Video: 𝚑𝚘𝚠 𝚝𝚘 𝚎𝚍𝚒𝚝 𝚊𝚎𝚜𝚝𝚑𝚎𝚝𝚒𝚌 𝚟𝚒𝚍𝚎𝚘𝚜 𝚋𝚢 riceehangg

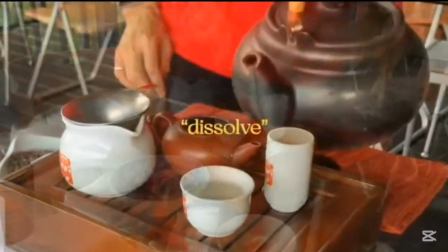[4:10]
So transitions are completely optional. You don't have to go overboard, but it definitely helps by adding an additional moving element to your video.
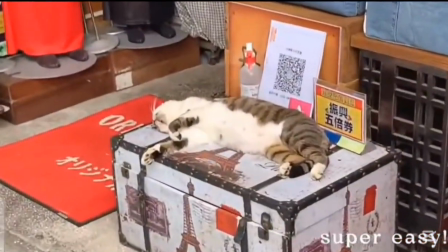[4:17]
The best part is it's super easy to do in VLLO.
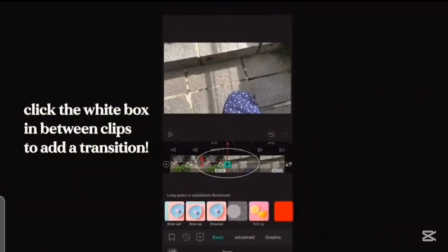[4:20]
All you have to do is just click on the small white box in between the clips and select the transition you like the most.
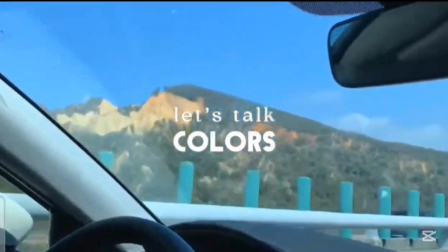[4:27]
Next, let's talk about colors. The key is pretty natural lighting. For me, I like to film in the morning around 10 AM if possible.
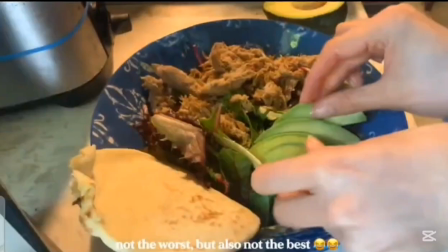[4:34]
I would highly recommend not filming at night. It just doesn't look as pretty, especially if you have ugly light bulbs like me.
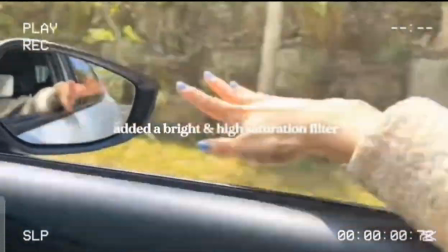[4:41]
At the very end of my editing process to make my videos look more cohesive, I'll add a filter to the entire video.
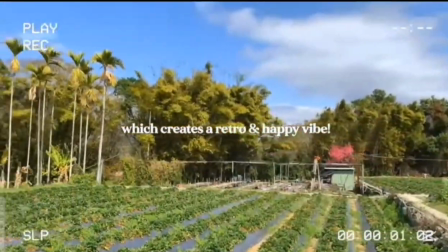[4:47]
Kind of like how people add filters on Instagram to make their feed look more cohesive, I like to do the same to my videos.
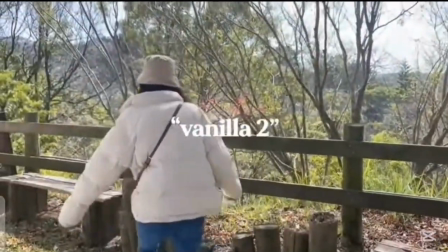[4:54]
VLLO has a lot of filters in the app,
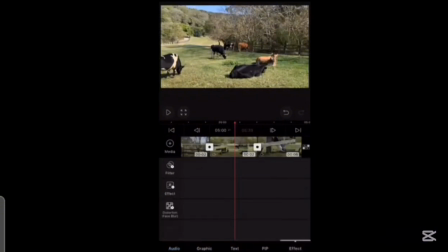[4:56]
or you can even create your own custom filter. I normally put a low opacity around 15%, but it depends on the overall feel you're going for.
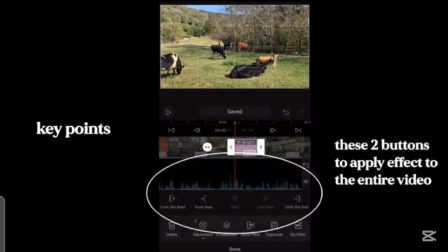[5:04]
Feel free to play around with colors until you find a style that really suits your channel.
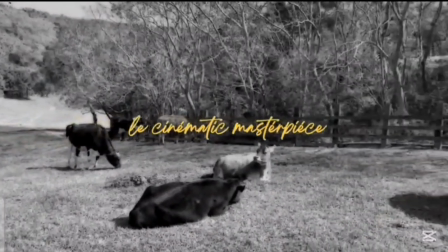[5:09]
Now that you have your cinematic masterpiece, all you have to do is export the video.
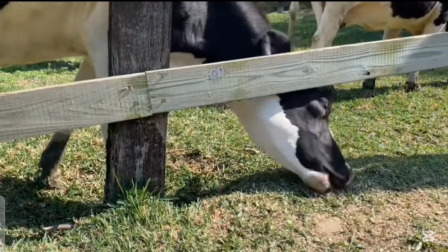[5:13]
These are the settings I personally use. You can definitely export in 4K, but since I don't shoot my videos in 4K, I just use the Quad HD setting.
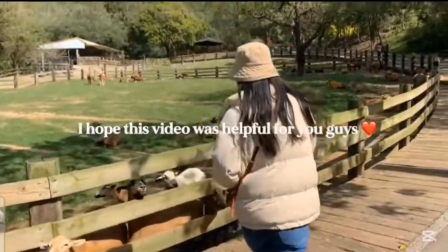[5:22]
Getting started on YouTube is the hardest part. Now that you're an editing master, I wish you all the best of luck on your editing journey.